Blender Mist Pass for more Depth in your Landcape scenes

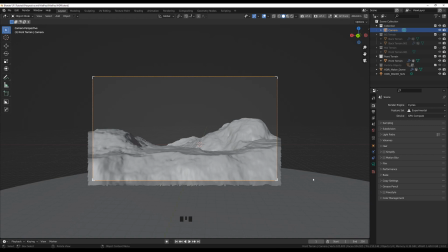[0:00]
Hi everyone, today we're going to talk about how you can achieve depth in your landscape renders, especially if you're working with real-world dimensions.
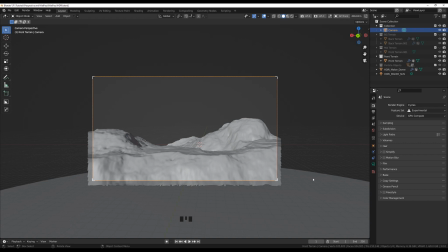[0:13]
So I have already prepared a scene, put them in different collections. So I've got my foreground, which is visible, my mid-terrain, and two separate
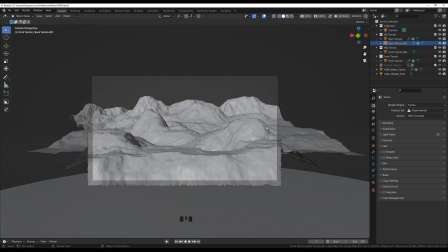[0:30]
mountain ranges at the back, and I've textured them, put some trees on them, and I will show you how they look like. But before we do that, and before we do anything with Blender, we need to know about color theory.
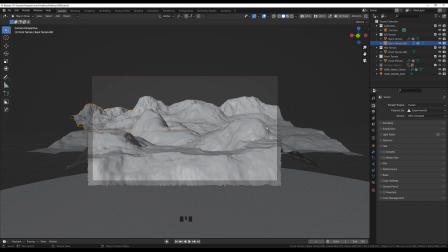[0:46]
And I'm not going to bore you for long, but the only thing you need to know is that due to the way the human eye perceives perspective, warm colors like red, yellow, orange, green even,
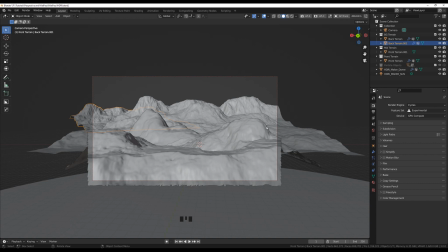[1:03]
are seen or perceived as more being more in the foreground, standing out more, while things in the back gets more muted, gets colder. We're talking about the blues, the grays, the magentas, the violets, and things like that.
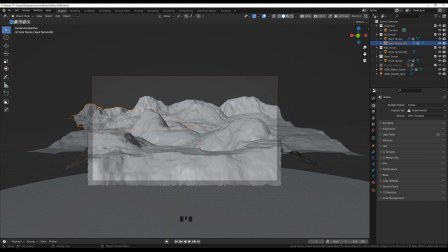[1:22]
So to put this theory to a test, I've made some couple of test renders.
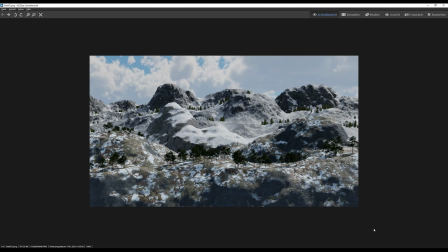[1:29]
So let's take a look at what I have here. So this is the scene you have just seen in Blender rendered out. A couple of things. So I'm trying to get depth in here.
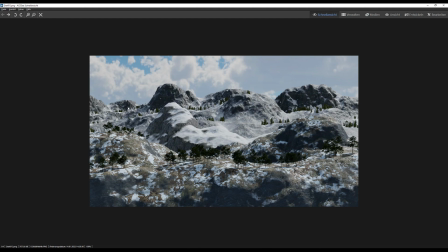[1:44]
And you know, we're talking about 1, 2, 3, 4 separate terrains that are stacked behind each other, and we're talking about a real world dimension of at least 2 kilometers
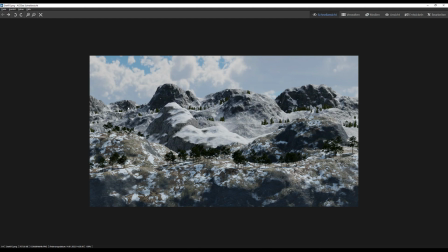[1:59]
down the perspective line. But what I've done here is two things. The first thing is I took care that my trees in the foreground kind of fit, of course. This is a subjective matter, but fit the overall
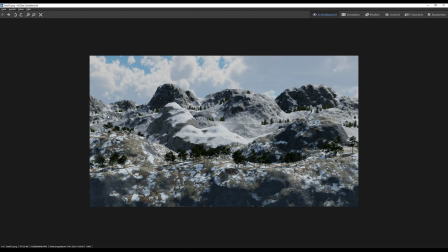[2:19]
scale of my foreground here, and that the trees here and at the back, furthest in the back, are smaller, of course. So that already gives you some sense of scale. But you can also see that my cliffs here are very dark,
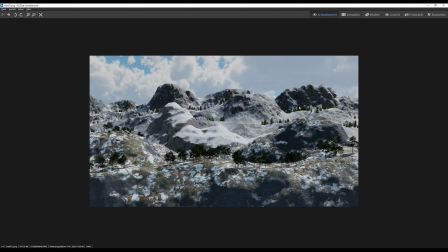[2:36]
and there is not a lot of contrast going on between something in the foreground and something in the background. So I changed it to something more light, and immediately you can see that this jumps out even more.
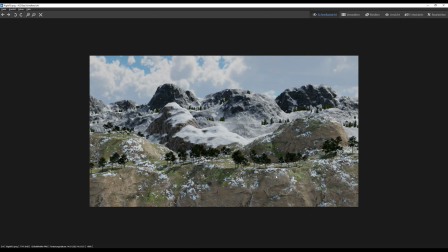[2:54]
And then I put some grassy texture from the berg pack on my terrain, and I think that makes it pop even more. Is there one more? Yes.
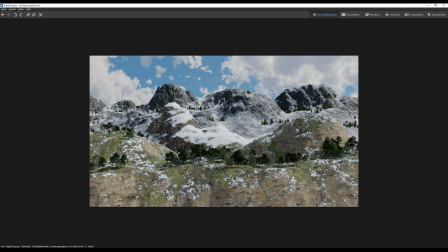[3:11]
So what I did with these two, I changed the light perspective or the light angle a little bit. The clouds, which are an HDRI, and I have also changed a bit on the cliffs here and in my middle ground.
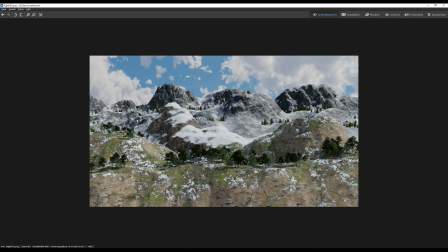[3:29]
So I've got a light to darkish, very dark here, color scheme going on into the perspective. However, and I think you will agree, it's still not giving me a lot of depth perception.
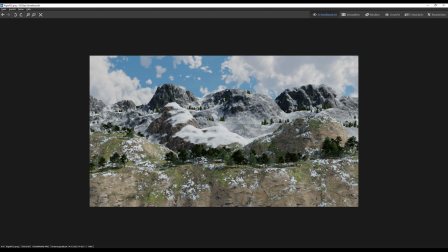[3:48]
And this is what I want to show you right now. One option is to use a mist pass. And there are a couple of ways to set this up, and I will try to show you how I'm doing that.
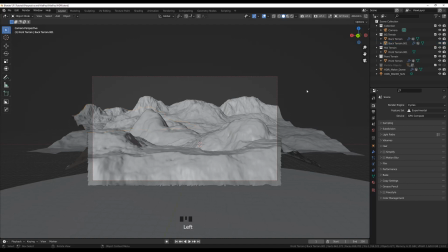[4:01]
So to do this, we need to do a couple of things.